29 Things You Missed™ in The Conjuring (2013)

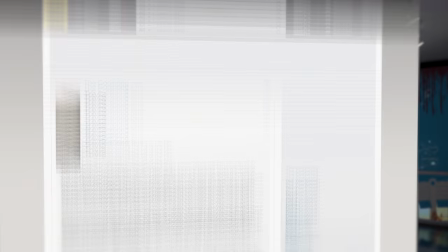744s
I had to do some digging, so this is not my discovery, but rather a trivia bit I found on IMDb.
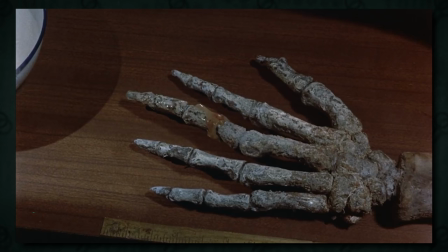748s
The piano notes could be a reference to the melody heard in the 1973 movie The Creeping Flesh.
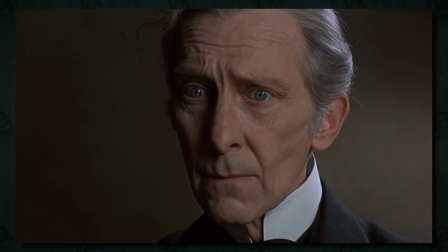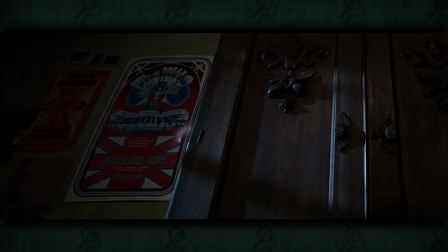759s
The Creeping Flesh is a British movie, and this The Who poster next to the wardrobe in Christine and Nancy's room contains a British flag.
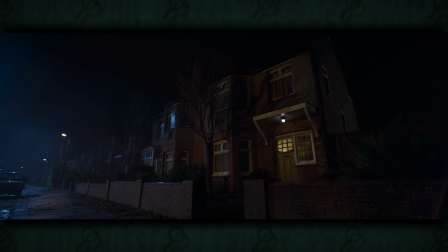765s
Could this be a clue about the location of the Warrens' next big case in The Conjuring 2 taking place across the pond? No, probably not. Honestly, probably not. That's just looking too much into it. But let's look too much into the camera angles.
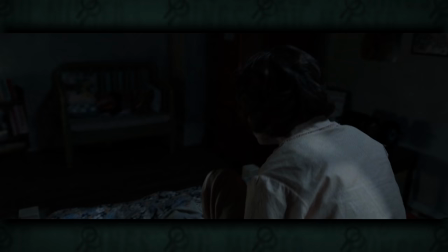777s
The Conjuring uses camera orientation to denote the presence of evil. It first comes up when Bathsheba's presence wakes Christine in the middle of the night by pulling her ankle.
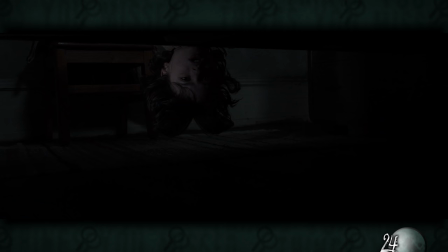785s
She starts by looking under the bed and we see her POV, which is upside down, as she notices the witch standing beside her door.
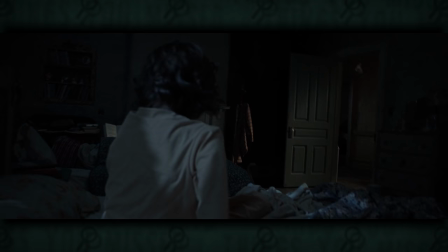791s
The camera flips with her as she sits up to look at the dark corner.
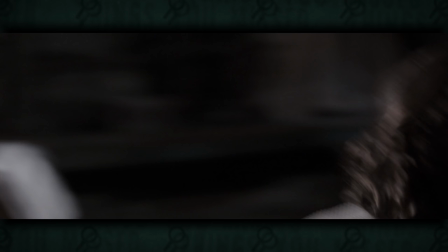794s
The technique is used again at the end of the movie when Lorraine leaves the basement where Bathsheba is being held to get her Bible so that they can perform the exorcism,
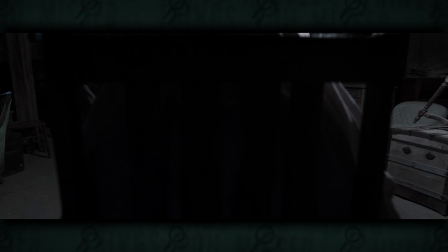801s
and the camera flips from upside down to right side up, and then when she returns, the camera inverts again to signify her return to the lair where the evil resides. Of course, if you've seen the movie, Ed does successfully perform that exorcism, and if you haven't seen the movie, I seriously don't know what you're doing on this video, this far into it to boot,
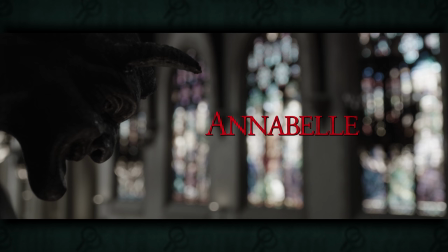817s
but before we wrap this one up, there's one more big mystery that I want to hit on. The Conjuring would be followed up 1 year later by the first spinoff, Annabelle, which is teased at with this commercial,
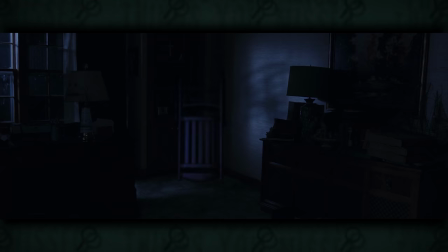826s
I mean scene in The Conjuring, where the doll escapes and nearly attacks Ed and Lorraine's daughter, Judy. But how is this evil entity able to escape from a super locked case in a super locked room? The details in this scene and the scenes leading up to it have the answer. First, let's take it back to when Ed is explaining the situation to the parents.
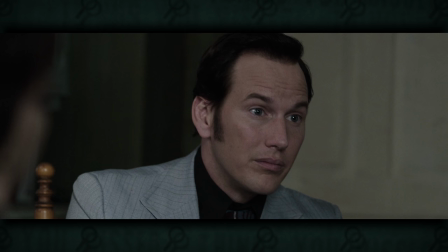842s
Roll it.
Sometimes when you get haunted, it's like stepping on gum. You take it with you.
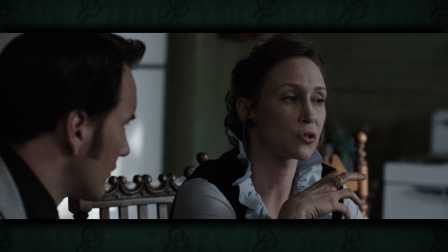849s
By these rules, it stands to reason that our paranormal investigators could be victims of this.
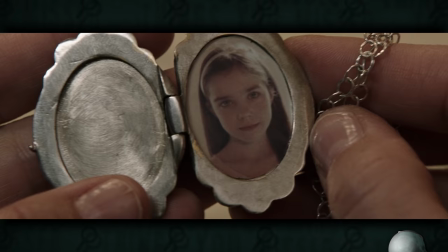854s
And during Lorraine's investigation, something grabs her locket, with a picture of Judy in it.
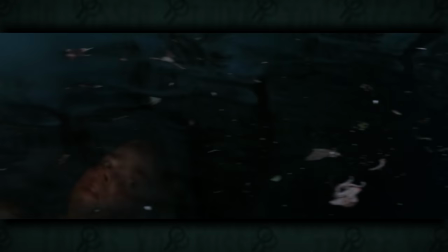858s
This shows Bathsheba who Lorraine cares about the most, so Bathsheba shows Lorraine an image of her daughter in danger,
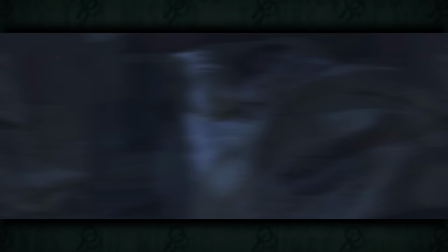863s
which causes Lorraine to go back and check on her, unknowingly leading the witch to her home. Then, one night while Judy is asleep, it's her copy of the locket that starts shaking,
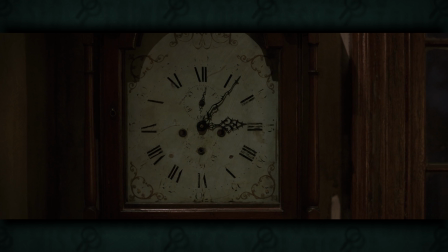872s
before she wakes up while the clock reads 3:07 a.m., the same time that Bathsheba always caused the clocks to stop in the old Arnold estate.
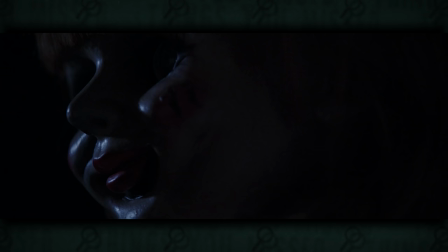879s
You shouldn't need any further proof that Bathsheba was the one to free Malthus, the spirit inside of the Annabelle doll.
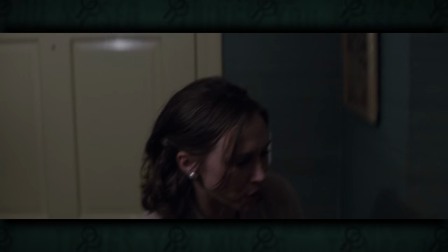885s
But if you do, look no further than Judy's recount of the events.
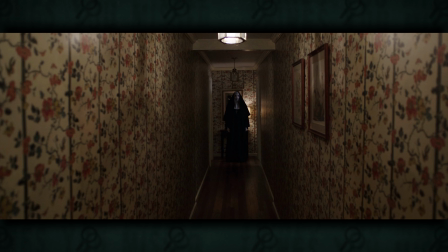892s
Judy also has some clairvoyant abilities, as we see in The Conjuring 2 and Annabelle Comes Home.
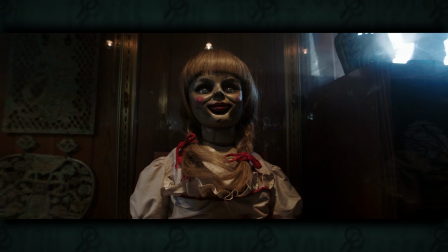897s
So this is her saying that the inhuman entity residing in the Annabelle doll wasn't the only thing she sensed.
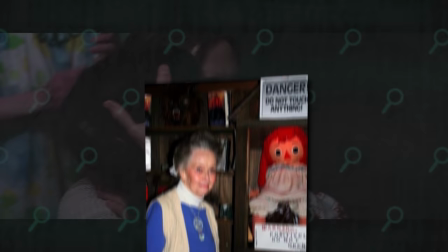902s
Bathsheba had tried to scare the Warrens off of her case by going after their young daughter. The Annabelle case in 1968 is one of the most well-known Warren cases,
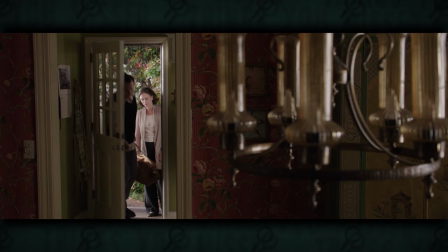910s
but there is one even more famous one that is referenced at the end of the movie, when Ed and Lorraine return home and touch base with Father Gordon.
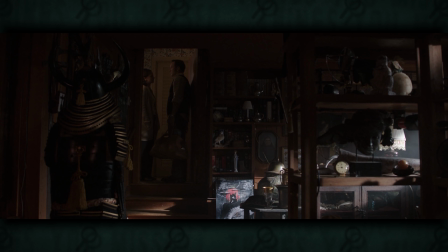916s If we can, then he'd like to meet with us tomorrow. There's a case in Long Island he'd like to discuss.
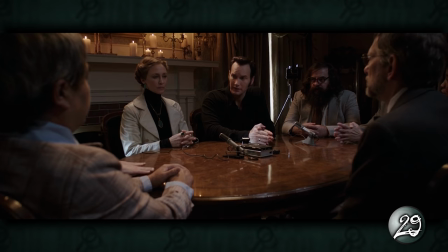922s
She's talking about Long Island, New York, where the infamous haunting of the Amityville Horror takes place,
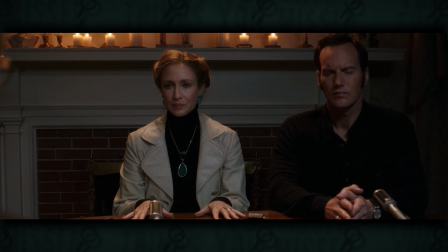927s
which leads us right up to the beginning of The Conjuring 2, where Ed and Lorraine investigate that very case in the film's opening. There is a movie entirely dedicated to the Amityville Horror, I'm sure you can guess what it's called, but that film is not a part of the series of movies that we refer to as The Conjurverse. And for now, we've only got one more movie to cover in The Conjurverse, and that is The Conjuring 2,
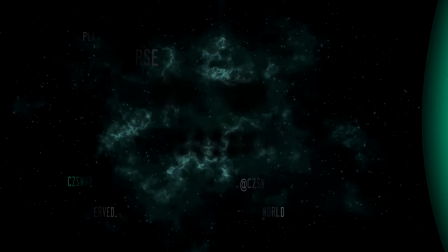946s
which happens to be my favorite of the franchise, and it's loaded with hidden messages and secrets.
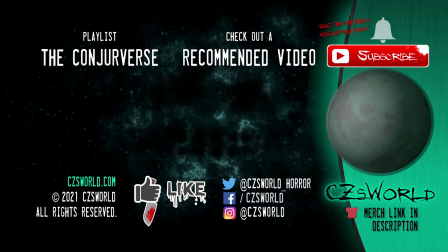951s
So click that playlist on the left to see the full collection of Conjurverse analyses. And if you love the world of evil and spirits, make sure you subscribe to CZsWorld. I've got new episodes of Things You Missed and horror histories on your favorite Conjuring demons and characters coming very soon.
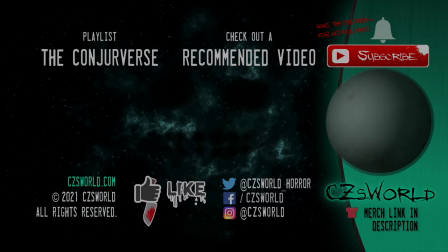964s
Make sure you ring that death bell for notifications. I'll see you in the next one, assuming we both survive.